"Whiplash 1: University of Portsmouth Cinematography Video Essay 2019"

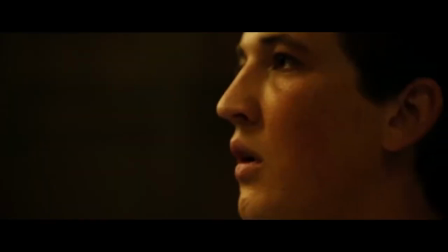[0:12] Why do you suppose I just hurled a chair at your head, Neiman? I don't know.
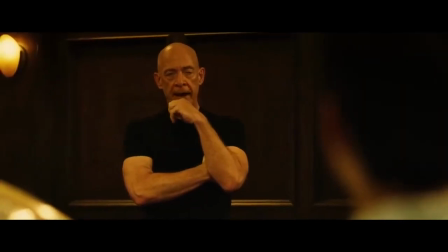[0:17] Sure you do. The tempo? Were you rushing or were you dragging? I don't know.
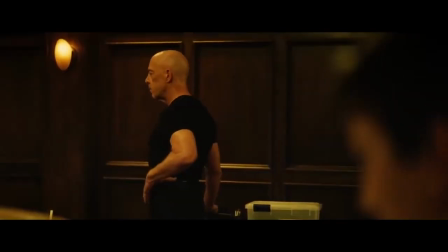[0:27] Start counting. Five, six, seven, four, damn it!
The film we will be analysing is the award-winning drama Whiplash,
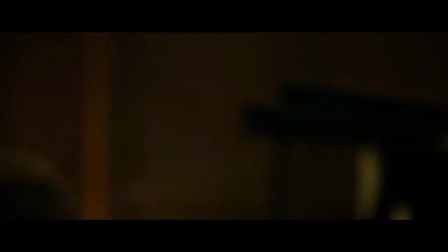[0:34]
directed by Damien Chazelle with cinematography done by Sharon Mear.
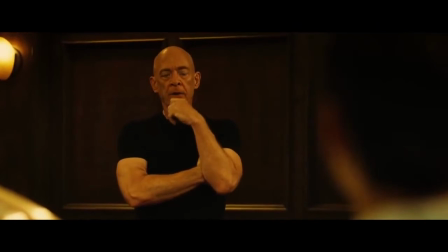[0:39]
The scene we'll be deconstructing is the not-quite-my-tempo scene when Andrew Niemann,
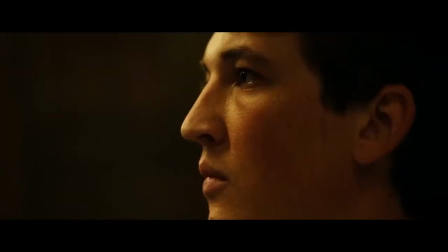[0:46]
played by Miles Teller, is slightly out of time with the band and Terence Fletcher, played by J.K.
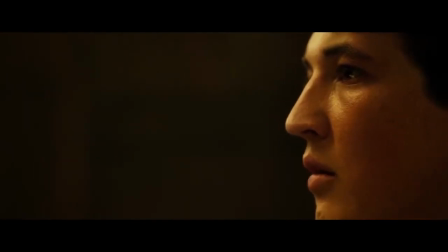[0:52]
Sinem, flips, throwing a chair at his head and screaming in his face.
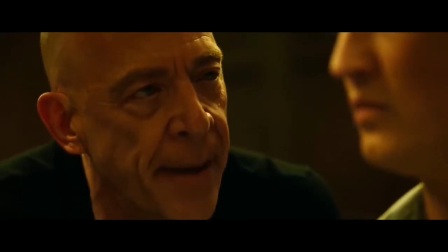[0:56]
We will look at some of the techniques used to achieve this cinematic look created by Chazelle and Mir,
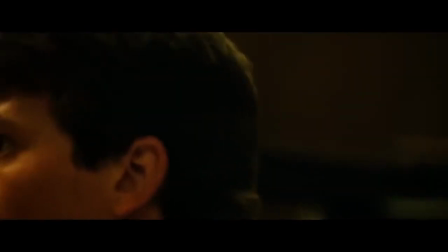[1:03]
and how they combine to create the final image. This particular scene was shot specifically using an Arri Alexa to utilise
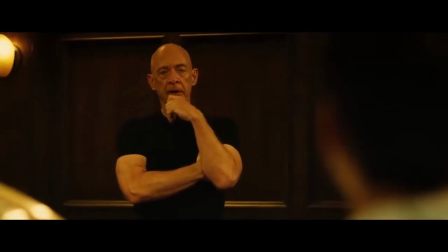[1:12]
its full colour space to separate Neiman from the background and introduce the warm,
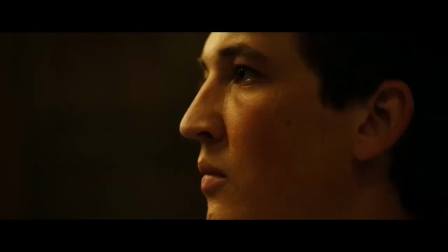[1:16]
harsh lighting that is ever present within this scene. The Alexa's original,
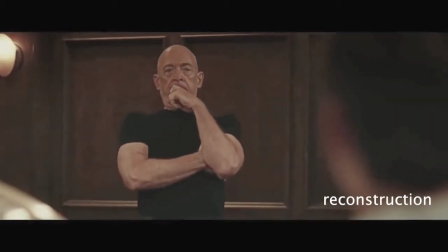[1:21]
very flat image quality allows the colour grader to make the image much deeper in post-production and brings the colour pilot to the forefront of the scene.
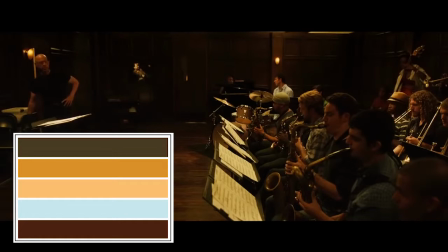[1:29]
The colour palette for this scene includes warm lighting tones from the wall fittings, which are here and here, and dark browns and murky tones from the walls and instruments. Other colours include the light blue from Neiman's shirt, which clearly stands out compared with other costumes,
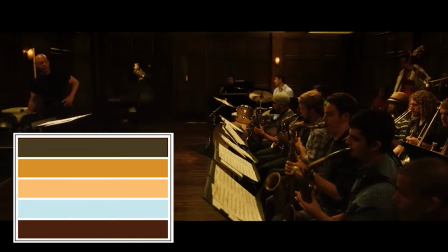[1:46]
as well as black from Fletcher's t-shirt and Shallows. All the other members of the band are wearing costumes that blend in with the colour palette and I believe Chazelle has done this deliberately as they do not really have significant relevance to the scene.
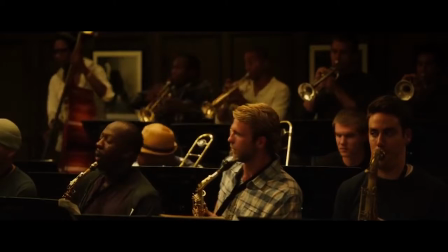[1:59]
The warm lighting has been chosen to make the room seem welcoming and an environment the band members would want to come and play in, as well as a similar style to lighting that would be displayed during a performance in front of a live audience.
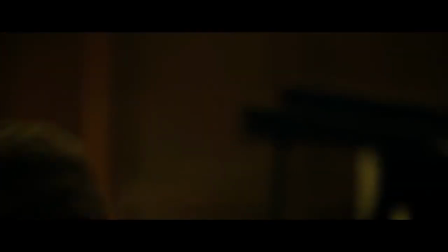[2:12]
The lighting within this scene is a key detail and is best expressed through the choice of soft and hard lighting on the characters.
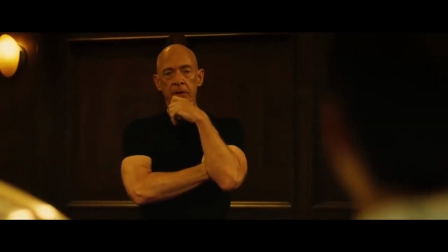[2:19]
The contrast between the soft and hard tones adds to the relationship between the audience and the character's feelings.
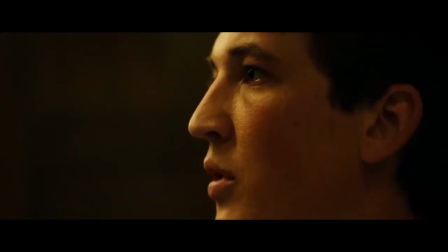[2:25]
As this scene is about the pressure put on Neiman by Fletcher, the cinematographer, Mir,
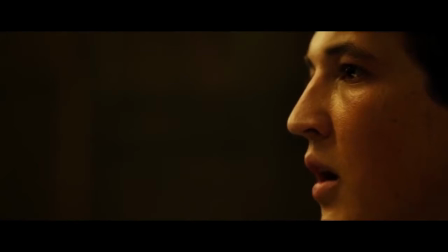[2:31]
is trying to express this by using a harsh direct top light, making him stand out from the rest of the performers within the shot,
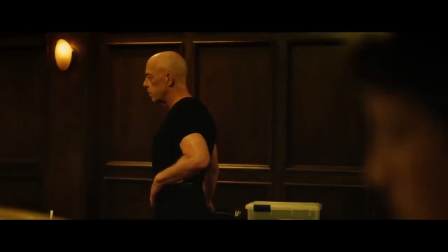[2:38]
as shown here. This is complemented by the costume, as Neiman is the only one with a lighter-toned shirt, creating a separation between him and the background.
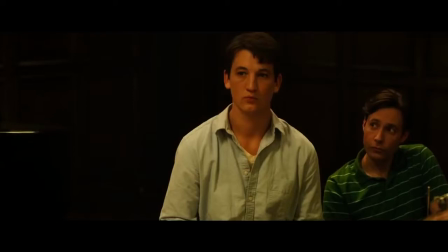[2:47]
This colour contrast is best shown when Fletcher throws a chair at Neiman.
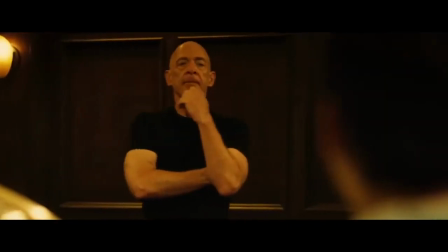[2:51]
This contrast could signify that he's not yet part of the band and looks like the odd one out in comparison.
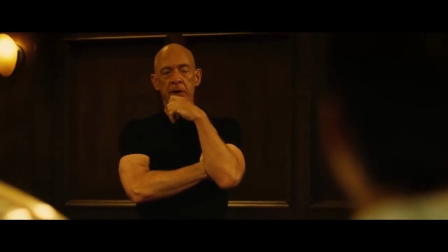[2:57] Why do you suppose I just hurled a chair at your head Neiman?
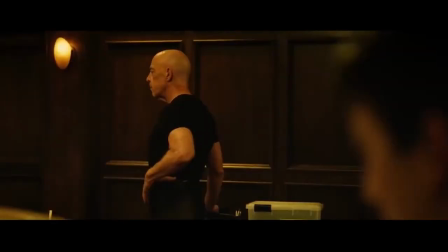[3:00]
The key element that works within this scene is the surprise that Neiman has when the chair is hurled by Fletcher at his head for not being on his tempo.
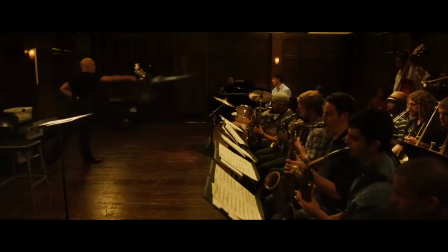[3:08]
A piece of cinematography that enabled Chazelle to achieve such a clean and polished final
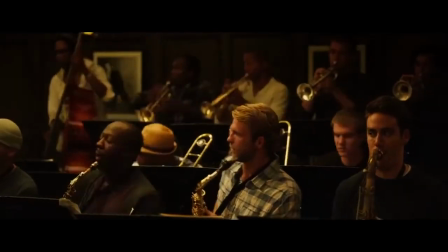[3:13]
piece was the quick cuts crossed with the added sound effect of the chair hitting the wall.
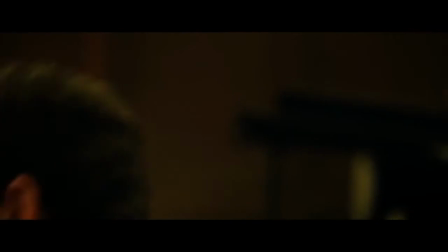[3:19]
Changing the sound from diegetic to non-diegetic as it cuts to reaction shot from the rest of the band adds to
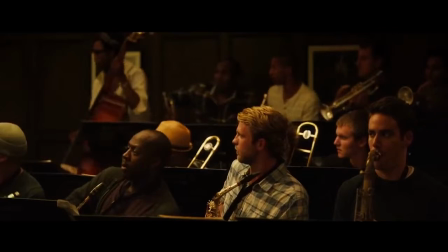[3:26]
the confusion of the situation and gives the audience a viewpoint from a character in a similar position to themselves.
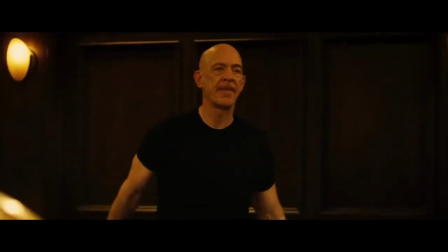[3:34]
The quick cuts added here show the shock from all members within the room
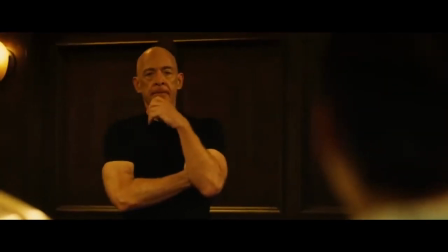[3:39]
and the volume of the chair hitting the wall indicates to the audience that Fletcher threw it with some force.
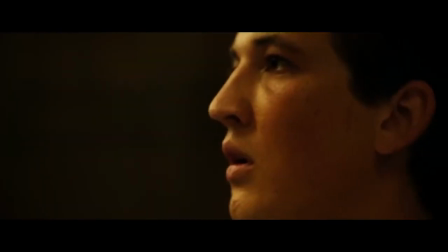[3:44]
It creates a mood within the room further demonstrating the power Fletcher has over the
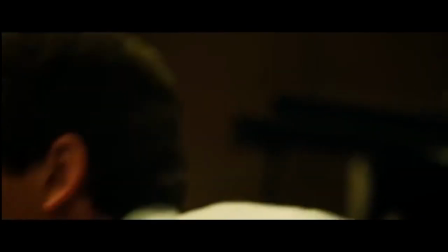[3:49]
band as a normal teacher would be unable to get away with these actions as a teaching method.
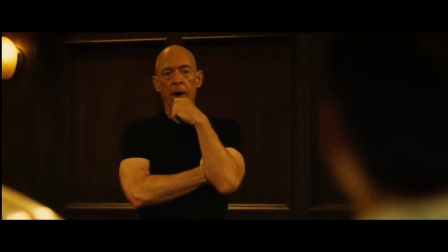[3:54]
After the chair is thrown, we cut back to a long reaction shot of Neiman staring at Fletcher.
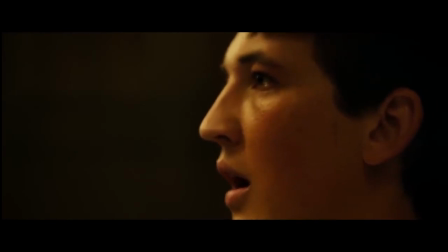[4:00]
This is a good example of the hard lighting used. Chazelle shows an extreme close-up of Neiman's facial features, which is highly contrasted from the background, with the shadows and highlights being very shaped.
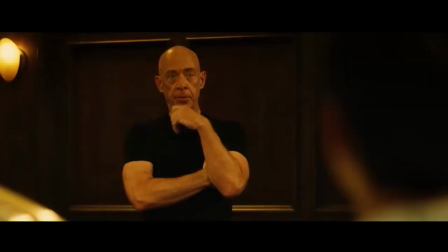[4:12]
Comparing this with the lighting on Fletcher, it is much softer, showing Fletcher's demeanour to be calmer and more relaxed.
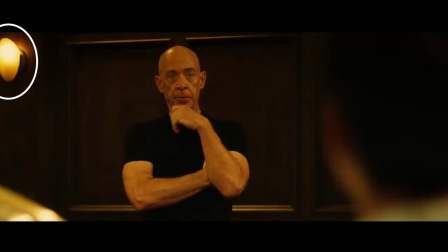[4:19]
The backlights fill the space behind him, keeping the contrast a similar level throughout the shot, creating a much more interesting sequence.
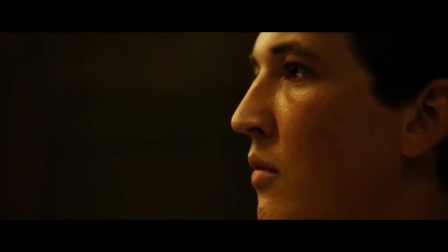[4:27]
As the intensity of the scene increases and Fletcher comes closer towards Neiman,
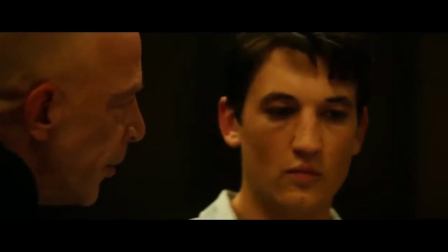[4:32]
the lighting on Fletcher changes to the same half-top lighting as was originally on Neiman.
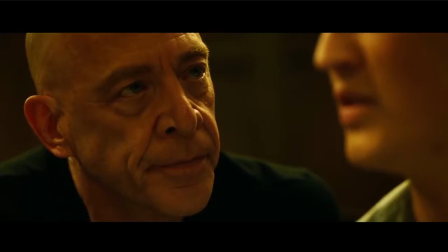[4:37]
Chazelle wanted to create a mood within the scene of intense presence over Neiman to show to the audience he has a physical figure over him, as well as a subliminal mental figure bearing weight down on him.
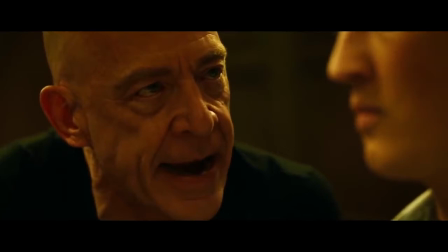[4:50]
The framing is important here as the low angle give Fletcher's character control and dominance over Neiman.
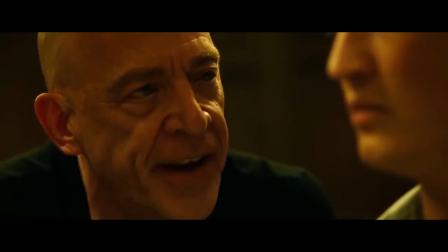[4:57]
The main area of focus in the shot is of Fletcher's facial features, giving the indication to the audience of his angry demeanor.
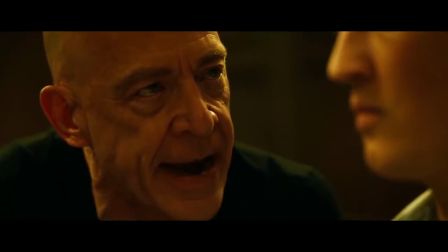[5:04]
Crossing this with his deep vocal undertones makes it a very threatening shot for the viewer to watch.
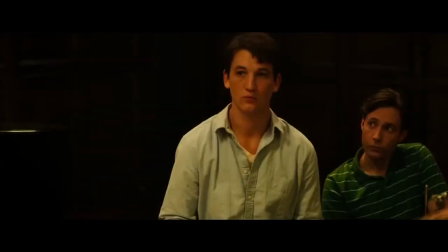[5:11]
Another key framing selection occurs after Fletcher throws a chair at Neiman.
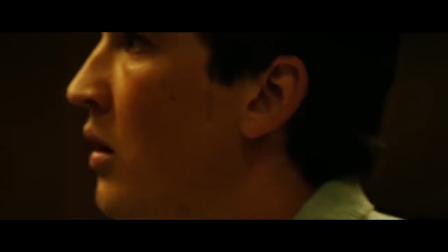[5:17]
Chazelle changes the shots on Neiman to an extreme close-up, meanwhile keeping the shots on Fletcher at a mid-shot.
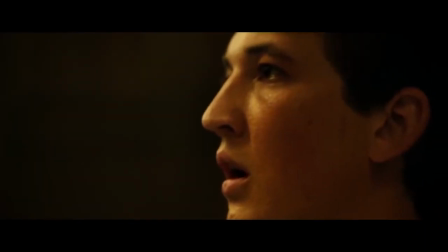[5:24]
This is because in the context of the scene, Fletcher is calm while Neiman's heart is racing due to the events that have just unfolded.
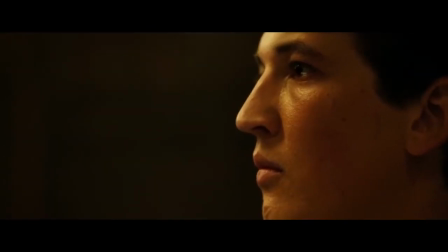[5:32]
The cinematography of changing the distance and construction of the characters
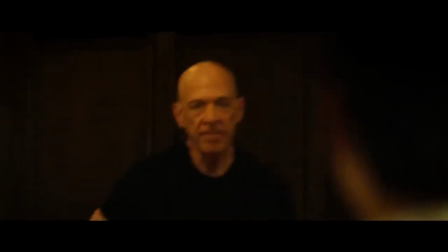[5:36]
is used to show emotion and the intensity in the viewpoint of the character on the screen.
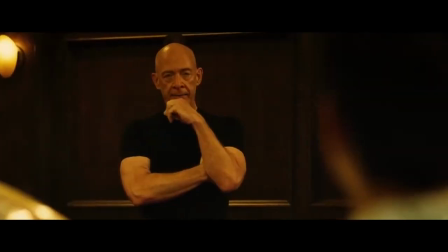[5:41]
Although throughout the shots, Neiman is condensed against the side of the frame,
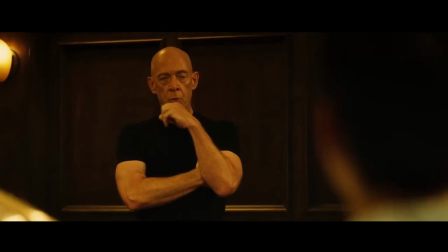[5:45]
giving Fletcher a larger presence on the screen representing the power over the actions while
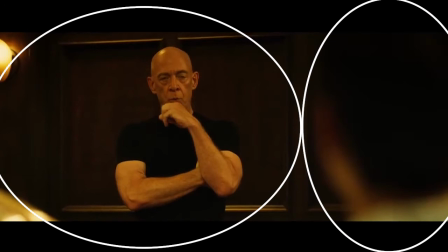[5:51]
Neiman is condensed out of focused and claustrophobic confining his presence giving him limited influence.
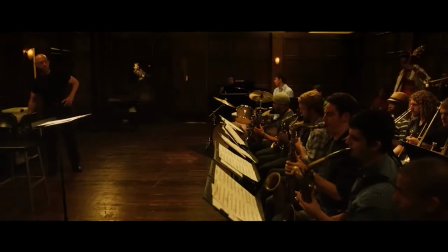[5:57]
The mise en scene has been constructed so Fletcher is at the front of the room as the conductor of the band with all the band members looking directly at it. Neiman is located to the left side of Fletcher with a backup player behind him and the rest of the band members in lines respective of their instrument to make them all visible to both Fletcher and the audience.
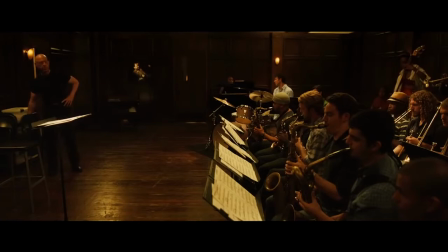[6:17]
The position Fletcher has within the room naturally gives him authority over the members of the band as he is the centre of attention within his own working space and everyone within the room is there specifically for his expertise.
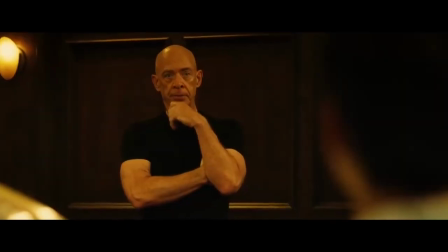[6:30]
Diegetic dialogue is used throughout this scene as the centrepiece of the sound in this sequence.
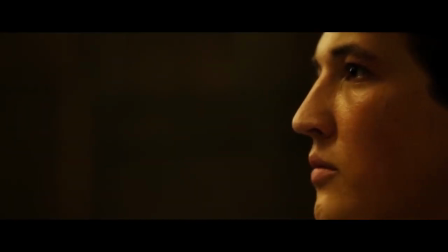[6:35]
Chazelle and Myr use the cinematography to elevate the vocal sections, especially Fletcher's dialogue which is very direct and immediate.
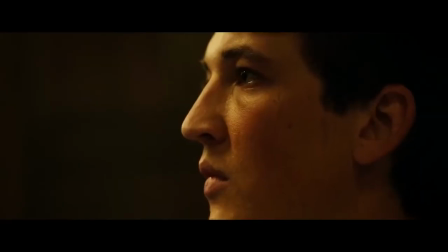[6:44]
His dialogue has been constructed as if Fletcher has already anticipated what Neiman was going to say.
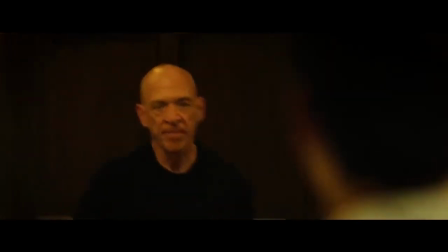[6:49]
This is done by transitioning between the shots with quick jump cuts from Neiman looking shocked immediately to Fletcher when he opens his mouth,
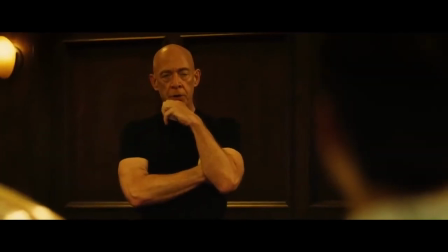[6:57]
linked with another jump cut back to an extended long shot of Neiman's face as he's tucked back to capture the reaction of this rapid response.
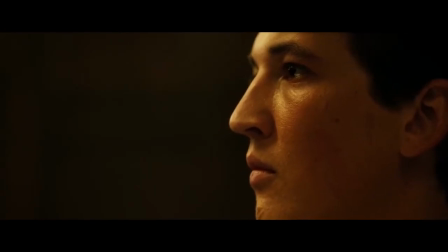[7:05]
The delay of the reaction from Neiman creates power within the scene as Niemann's going from a confident drummer to
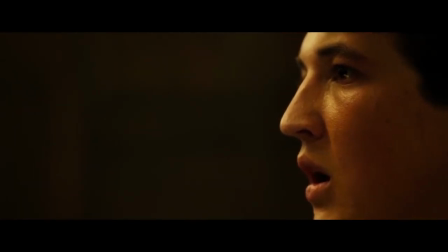[7:13]
questioning himself about why Fletcher is acting aggressively towards him within the space of a minute's worth of film.
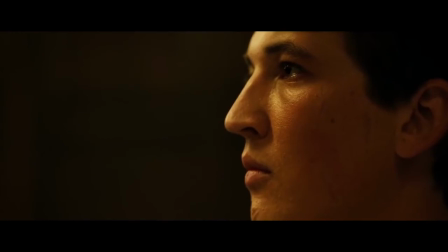[7:20]
You can see the camera motivation used by Mir to single out this particular response as it is a relatable emotion to the viewer.
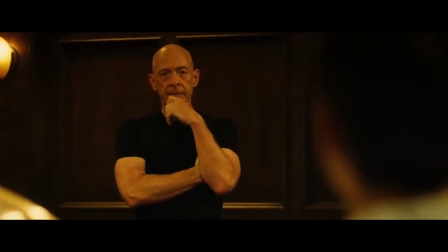[7:28]
Depth of field is an important cinematic structure within these shots as when Niemann is in shot he is deeply out of focus with Fletcher.
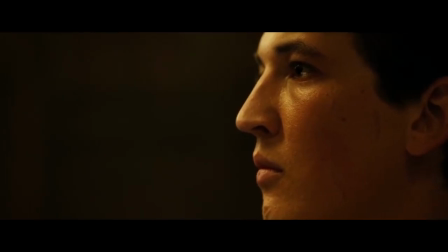[7:36]
Mir and Chazelle use this technique to show they are not synchronized with each other, which is a reflection of both their personality and their music.
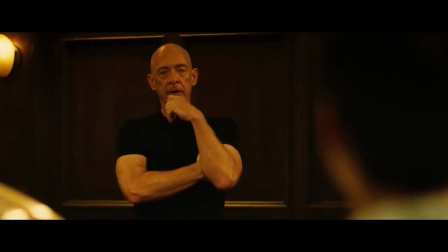[7:43]
This technique is used throughout the scene, showing the mental state of Neiman being unsure of what his next action will be.
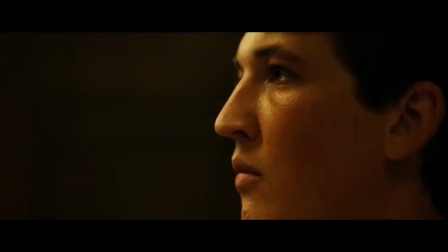[7:50]
This, linked with the claustrophobic feel of the framing, adds to the audience getting a better indication on the confused state Neiman is in.